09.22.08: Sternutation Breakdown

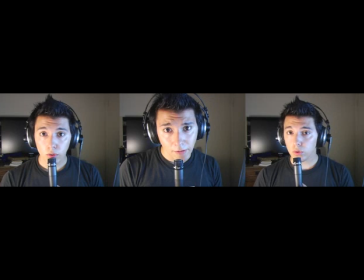(0:04) Tomorrow's defeat of
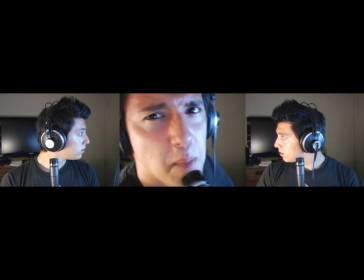(0:17) September!
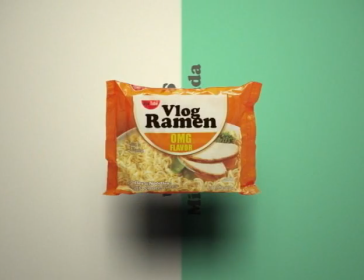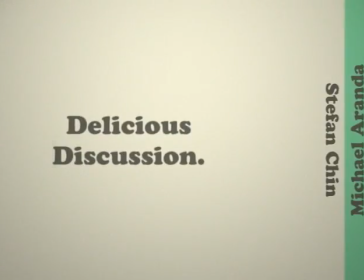This morning, I weighed 177.4 pounds, and to pick this week's flavor packet, I'm going to pull a Stefan and employ my trusty TI-83 Plus, a random integer between 1 and 76, and the answer is 16.
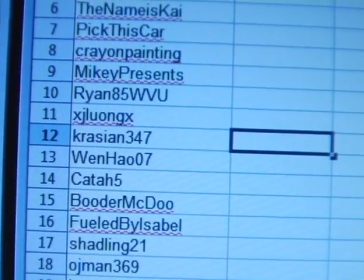(0:46)
We see here that number 16 is fueled by Isabelle. If you guys want to suggest a new method for picking the flavor packet, please do so in the comments. I'd like to find something a bit more creative. This week we're talking about video editing, and today I'm going to break down a video that I uploaded on my channel a few days ago called Sternutation. A number of people asked how it was put together, and since it's nothing super complex, I thought it would be a good way to start out the week. Now if you haven't seen it already, I implore you, pause this video, click the link below, and then come back after you're done. So everybody at this point has seen it, yes? Yes? Okay. This video consists of three separate shots.
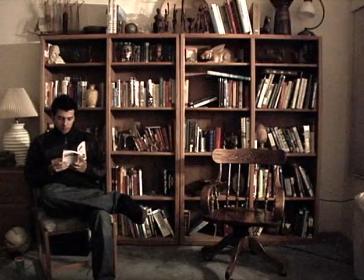(1:23)
The first is of me sitting in the left chair, reading, then sneezing with unnecessary ridiculousness.
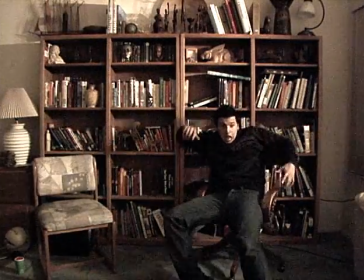(1:31)
The second shot is of me flailing myself back into the right chair, then looking around in bewilderment.
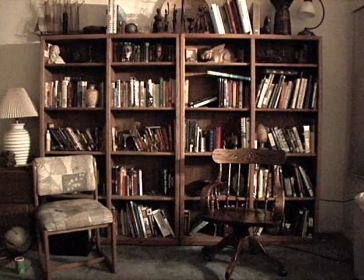(1:37)
For the third shot, I got down on the floor and chucked the book up into the air.
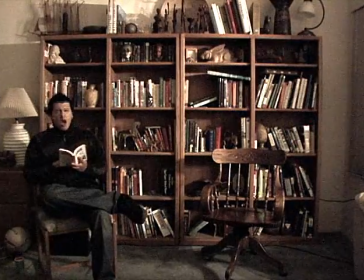(1:42)
From there, it's simple enough to cut from the first shot to the second shot, on the sneeze.
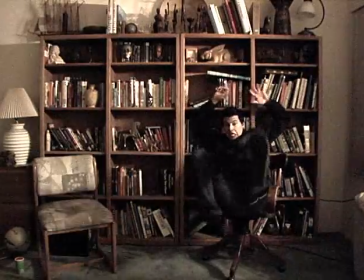(1:48)
You'll notice that the sound of the sneeze doesn't carry through the cut, And part of what makes the final product effective is having it sound like there aren't any cuts at all.
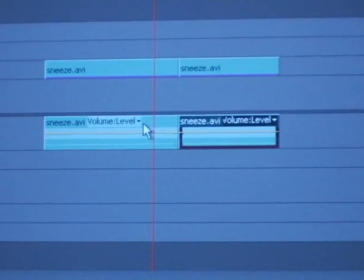(1:56)
So here we have our two shots.
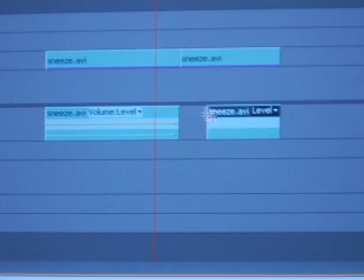(1:58)
We're going to take the audio from the first shot, which contains the sneeze, and drag that over into the second shot, thus ensuring that the sound of the sneeze plays out in full.
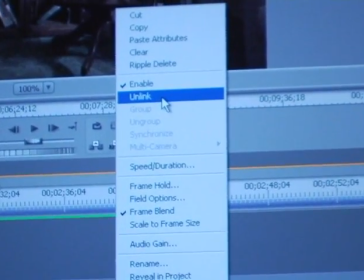(2:06)
Note that you may need to first unlink your audio and video before the program will let you mess with the sound without affecting the picture.
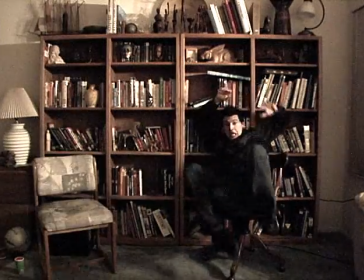(2:13)
Now it sounds like this. The final touch is the flying book.
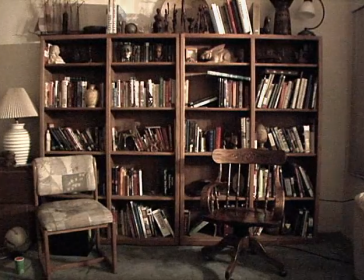(2:18)
Now, since the book's role in this clip takes place only in the upper left of the frame,
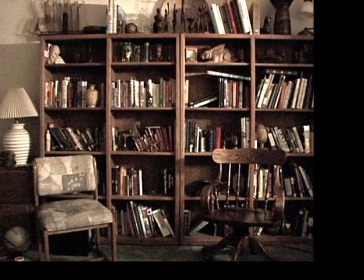(2:22)
we can use the tools in our editing program to crop off the right side and bottom portions of this shot.
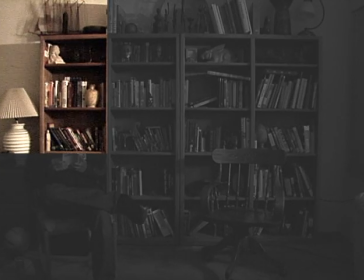(2:27)
Now, we'll drop this shot onto a video layer above our other two shots so that it runs simultaneously on top.
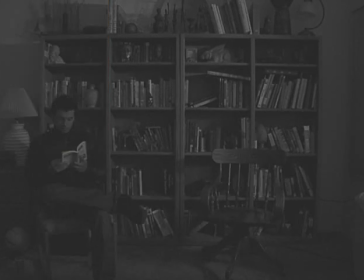(2:34)
Note that you can only do this in an editing program that supports layers. Finally, we'll cut the shot of the book so that it starts at the moment I appear in the chair on the right.
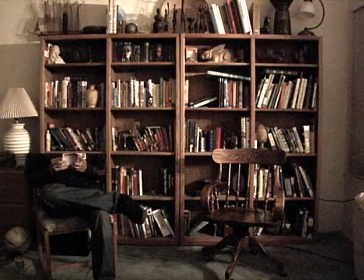(2:45)
If we didn't do this that shot would obscure my face for the first half of the clip So after dropping in a ticking clock sound to provide some ambience we have a finished product